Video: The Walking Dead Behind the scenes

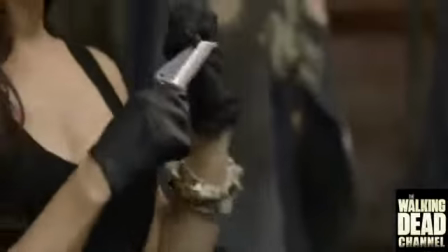[8:03]
It's serrated, so it can do a lot of damage fast.
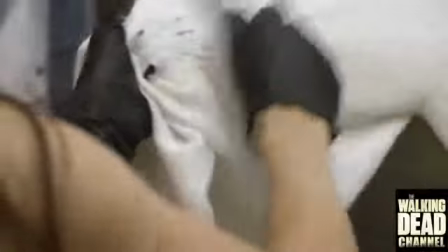[8:09]
You move the fabric, not the knife.
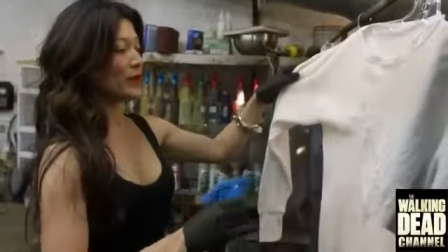[8:16]
I mean, that's beautiful, right? We add a bit of mold. We also add sweat stains.
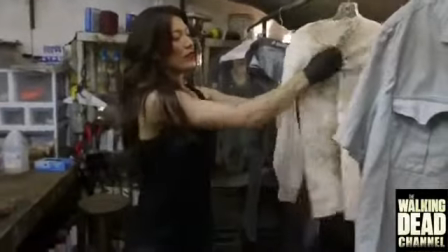[8:22]
We do a little light dusting of all of this because it's supposed to be coming from the inside.
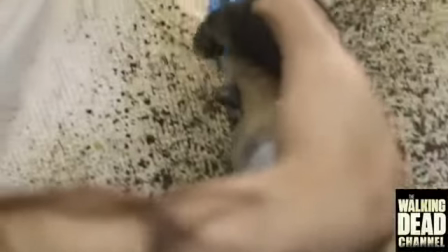[8:27]
It's like an art class. Maybe the person vomited a little as they were dying. A little bit of dirt around the cuffs.
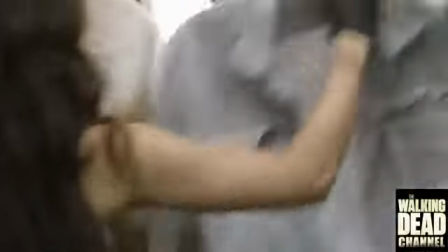[8:34]
I like to dress the
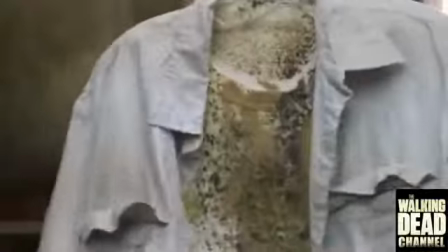[8:36]
outfit together while it's hanging up here so I can get a really good idea of what it's going to look like on the person. And then,
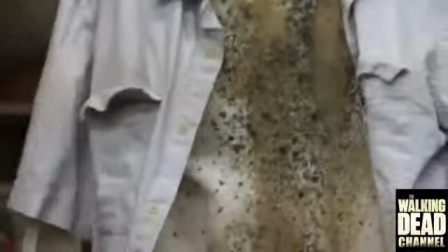[8:43]
after we hand the costume to them, they come out dressed like this.
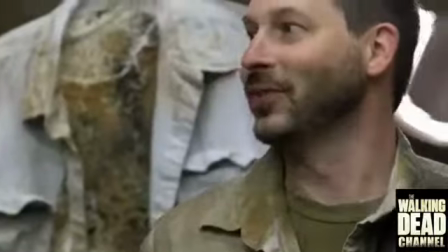[8:49]
Oh, Liz, you look great. Are you ready? I've been waiting to do this to you since we've met. Yay!
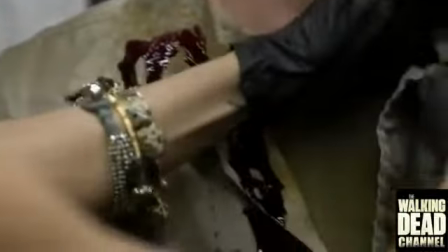[8:55]
This guy's lucky he's eaten, so we're gonna put some fresh blood on him. Blood on his hands because he's been eating.
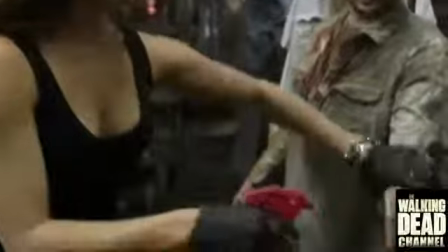[9:03]
This is a fresh kill. The zombie blood that we use is a little darker, really, really dark.
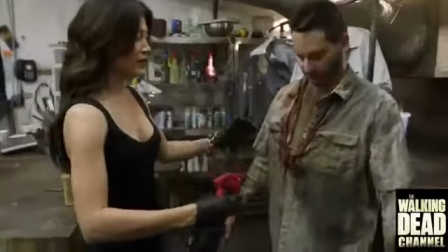[9:10]
And this would be his own blood, and it would be from a long time ago, so that's what you see on a lot of the costumes.
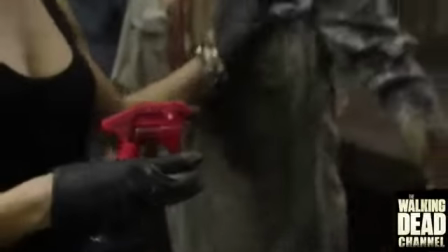[9:16]
The reason we came up with the splatter, it mimics the comic. All those drawings, you see how it all looks splattery in the book?
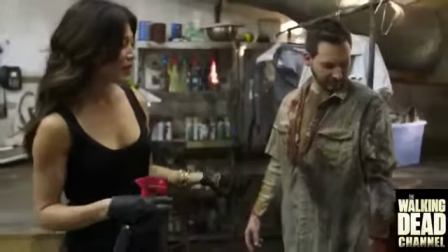[9:24]
Well, that's where that idea came from.